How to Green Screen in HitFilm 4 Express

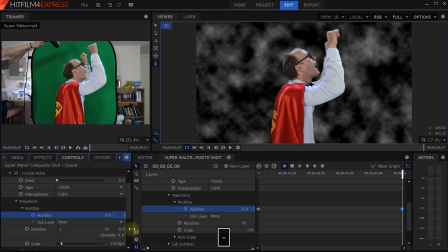(12:30)
So let's set this value to something pretty small, to minus 10,000 maybe.
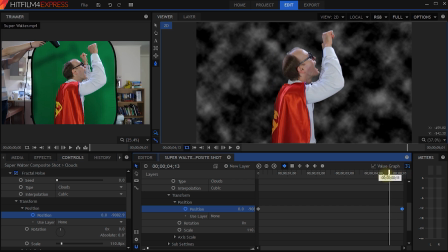(12:36)
And now if we scrub through the composite shot, you can see the clouds fly past Walther.
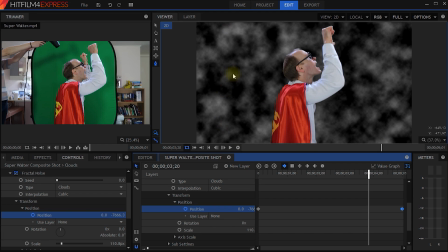(12:41)
It doesn't actually look too bad, but the one thing I'm really missing is the motion blur on the clouds, just to add some velocity to Walther just really shooting through the sky. Fortunately, HitFilm 4 Express includes effects for that. So let's come into the effects panel and let's search for blur.
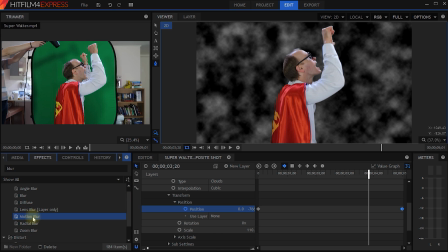(12:57)
And you have a number of different options. You can actually apply a motion blur itself, which will calculate the motion blur based on the pixel movement within the layer, but it is quite computationally expensive and all of the clouds are always just moving downwards, so we know exactly which angle the blur should always be. So what we can use is we can use the angle blur instead.
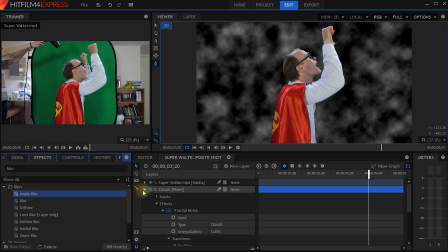(13:16)
So let's come up a little bit. Let's collapse the cloud plane just so it's a bit easier to manage. And let's apply an angle blur to this layer. Come back into the controls panel and let's find the angle blur.
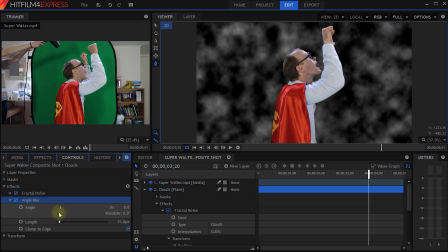(13:28)
There it is. Let's expand the angle blur. Let's change the angle to point downwards to 180 degrees so the blur will smear our clouds downwards. And let's jack up the length to maybe around 150. I do want this effect to be pretty noticeable.
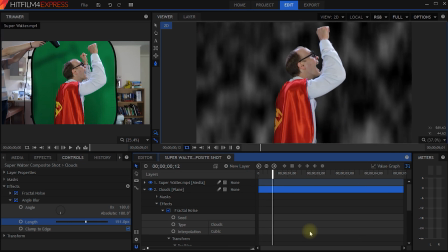(13:43)
So let's rewind our composite shot and play this back. And that looks much more energetic.
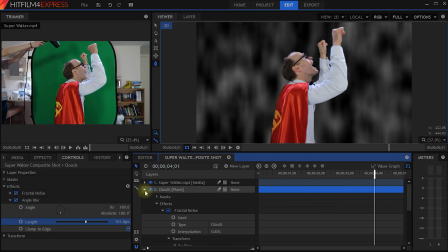(13:49)
Let's again collapse the cloud plane and re-enable our sky.
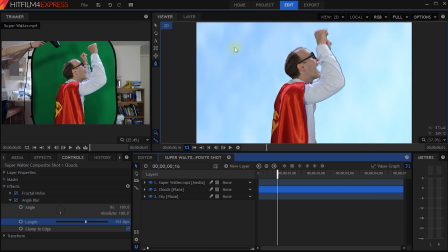(13:53)
The clouds are pretty subtle in the background, but they really do add to the overall feeling of movement. Next, given that we want to convey the feeling of Walther flying through the clouds, that would imply there would probably be some clouds in front of him as well. Right now, it still very much looks like Walther is standing in front of a backdrop with some moving clouds.
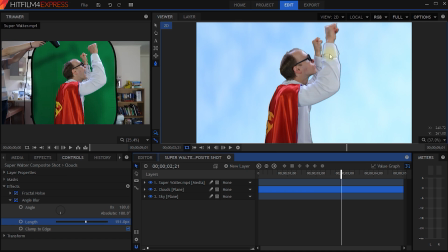(14:12)
So let's place some clouds in front of him. For that, let's select the clouds plane. Let's duplicate it with Ctrl D, same as in After Effects. And let's drag this cloud plane above Super Walther.
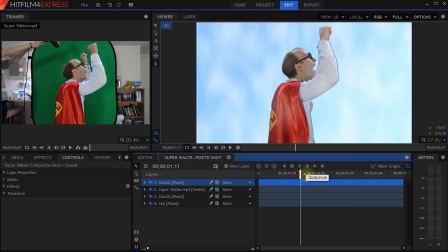(14:23)
So now we have some clouds in front of him as well. However, I do want to tweak two small things. For one, let's go back to the beginning of the composite shot. In the controls panel with the clouds layer on the top selected, let's expand the effects and the fractal noise.
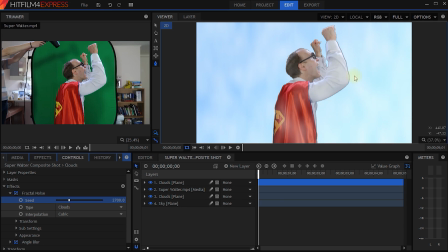(14:40)
And let's change the seed to randomize these clouds so the clouds in the foreground don't have the exact same pattern as all of the clouds in the background. And in the composite shot, let's expand the cloud layer, effects, and come into the fractal noise.
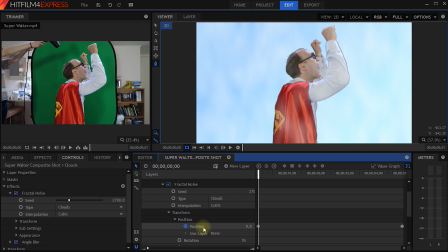(14:53)
Let's go into transform and expand the position property. And this is where we have the two keyframes that control the movement of the clouds. Now, I do want the clouds in front of Walther to move a little bit faster than the one in the background. It'll just add a little bit to that feeling of depth.
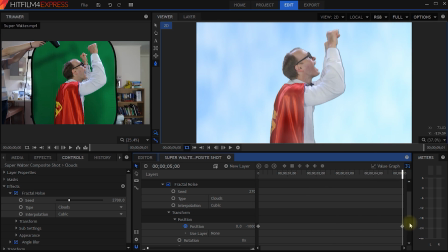(15:09)
So what I'm going to do is I'm going to come to the end of the composite shot, to the last keyframe that we've keyframed to minus 10,000. I'm going to set that to maybe minus 15,000, just so that the clouds in front of Walther move a little bit faster. Let's rewind and play this back.
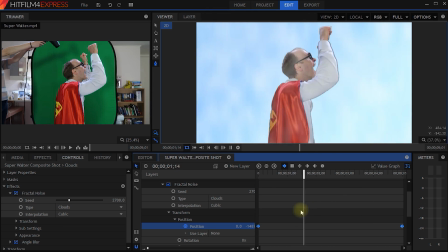(15:29)
Cool, that actually looks pretty good. The last thing I want to tweak is Walther's color. He doesn't quite fit in with the clouds in the background. He's a bit too dark and a bit too white balanced. He doesn't quite fit in with this overall shot. For that, let's collapse all of the layers in our composite shot again and come over into the effects panel.
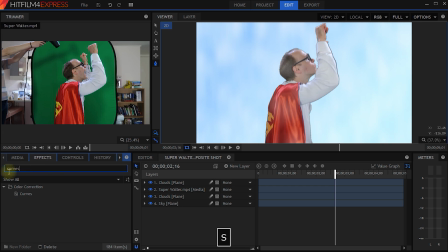(15:49)
In here, let's search for the curves effect and let's apply it to the Super Walther layer. Let's come back into the controls panel. Let's, under effects, find the curves effect and expand it. Let me make this panel just a little bit bigger. And here are the curves. And I have covered how to use curves in my color correction and color grading tutorials.
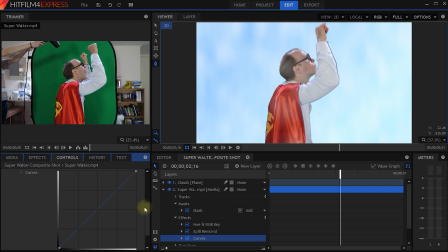(16:08)
And I've got quite a few of those on my channel already. So you can go check that out if you don't know how to use this. What I'm going to do is I'm going to make Walther a fair bit brighter because I do want him to blend in a bit better with that sky, maybe a little bit more contrast. And I'm going to come up in the channels. I'm going to change this over to my red channel.
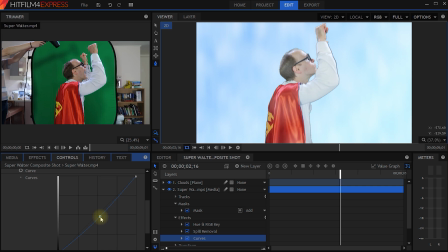(16:25)
And I'm going to pull out some red to tint Walther a little bit blue, just so he blends in a little bit nicer with that background. So what we have, Walther without the curves kind of stands out. It doesn't really fit in.